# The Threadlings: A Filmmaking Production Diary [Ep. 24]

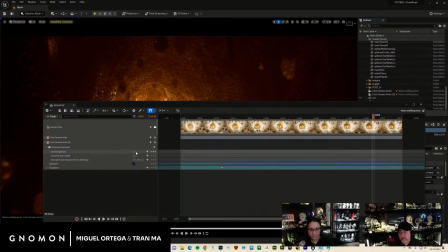I don't know if you could actually even buy a 0.2 aperture lens. I don't know if they even exist. I think like 0.8,
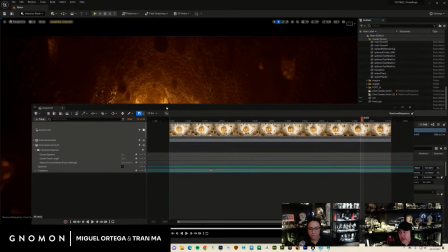0.7 or something are maybe the lenses that were created by NASA that Stanley Kubrick ended up buying for,
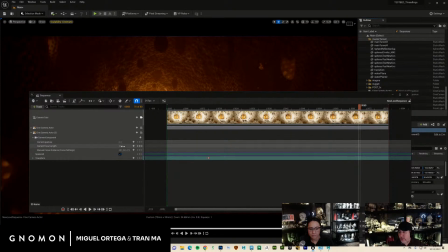what is it, for Barry Lyndon. So those are like, he literally bought them off of NASA so that he could shoot in like low light photography with candles. I don't even think they go to 0.2. And those are for NASA, right? Oh, how much?
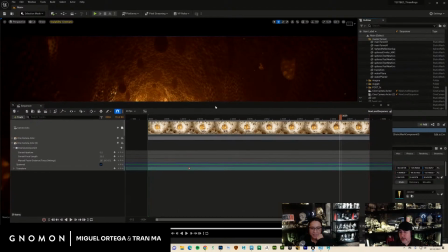Do you know how much that was? Probably a lot. But I know that they were at the Stanley Kubrick Museum and everything.
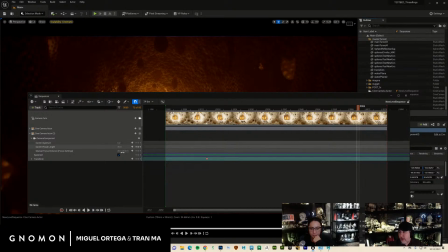Like they were literally made for the space shuttle. So a 0.2 lens doesn't even exist. So why would you want a 0.2 lens, right?
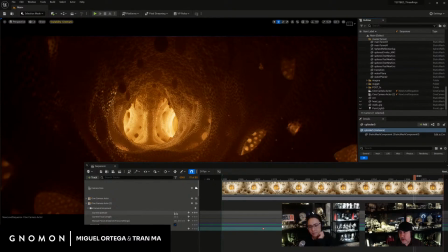The lower this number gets, your aperture, the more shallow the depth of field becomes. The more shallow the depth of field becomes, the more it looks like a miniature. So the problem for us is that we built all the characters as
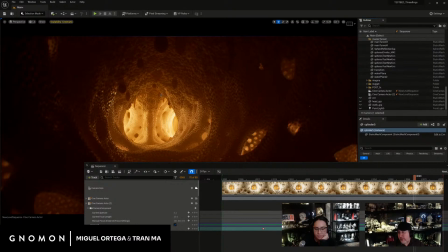life-size characters because we had to do the cloth sim in Marvelous, and Marvelous does not like miniature clothing. So the problem, though, is once you bring in the models in here and they're life-size,
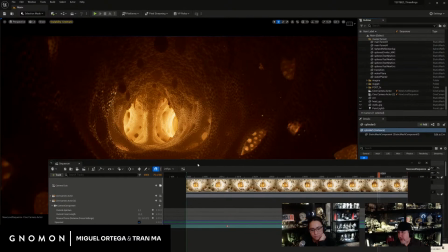it's very hard to mimic the look of a macro because it's kind of using the real-world scale. And even if you bring it down to 0.2, it doesn't get to become like macro level. And this is actually not the camera, it's this one here. It's 0.8, what I actually have.
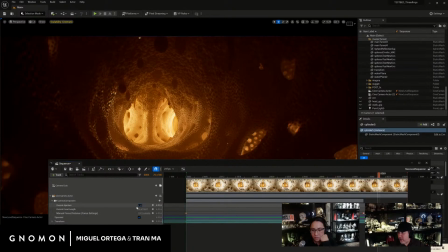So you could see if I go even lower here, it starts getting like crazy macro level, right?
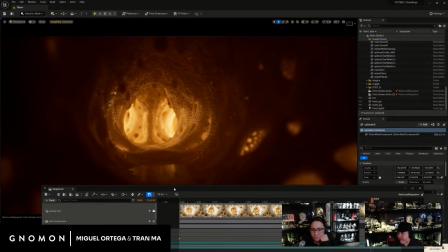So it's almost like insect photography. It's really cool looking though. Yeah. So. You can see you could, but normally you can't go this far with your f-stop.
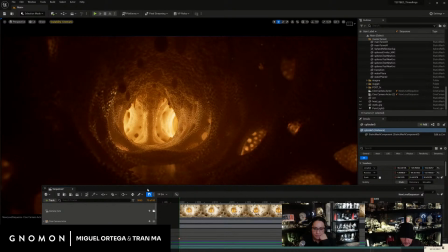So just so you know, that was a big concern we had. We're like, crap, we just can't get that level of macro feel to it. So you have to do a few things in order to get that. the first thing you have to do is you have to go into your camera
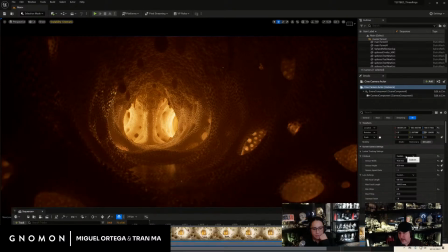and you change your film back to basically be an IMAX 70 millimeter. That's going to give you much more shallow depth of field. And then the other thing that you have to do is you have to go to your minimum f-stop and set it to 0.
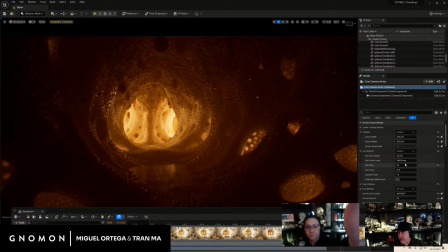That combination is going to allow you to push your
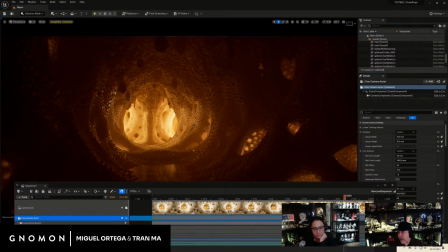f-stop to a much lower value, and it's going to give this macro feel. So you could only get that if you adjust those settings. Again, this is assuming you're working at the inaccurate scale.
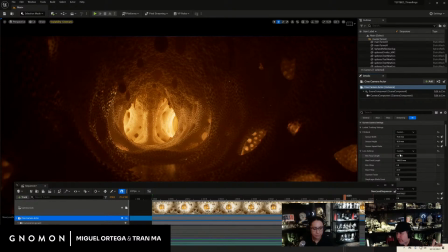So where our cot is actually built like a 5 foot, 6 foot guy, but we want him to appear like he's 6 inches tall. So by doing that, you get that effect. Okay?
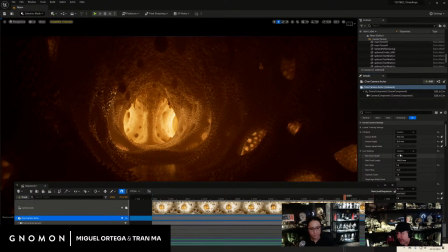It's not, you could call it a tilt shift, but it's not accurate because a tilt shift doesn't respect the actual depth. It just blurs across the edges, almost like a vignette. And it looks like it's a shallow depth of field, but there is no respect for the actual depth.
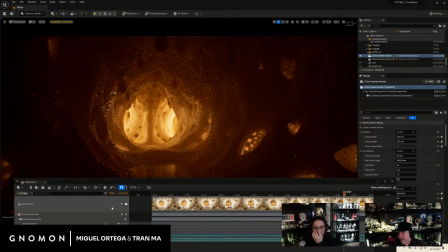So it's not totally a tilt shift. It is just kind of over cranking the f-stop. So anyway, that's my spiel. Question here, do we storyboard our shots?
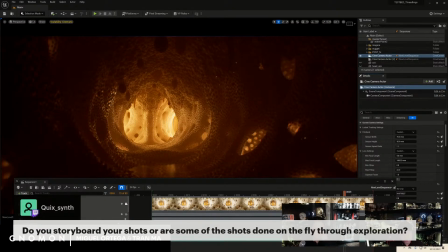No, we don't storyboard anything. Everything we do is with motion mocap. Not so much on this one. We're going to have to do a lot of hand animation, but we do everything on set. So we get our storyboards are basically the script,
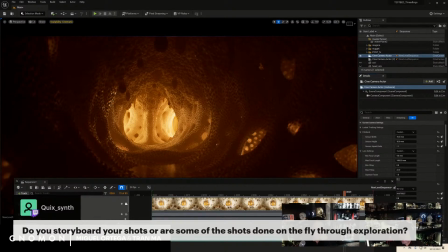and when we're in the stage, we just make sure we get the performance right on the day.
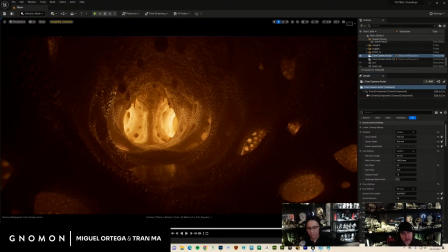Okay, so that's my spiel. Tran, do you want to take over? Does anybody have any questions on this before I move on?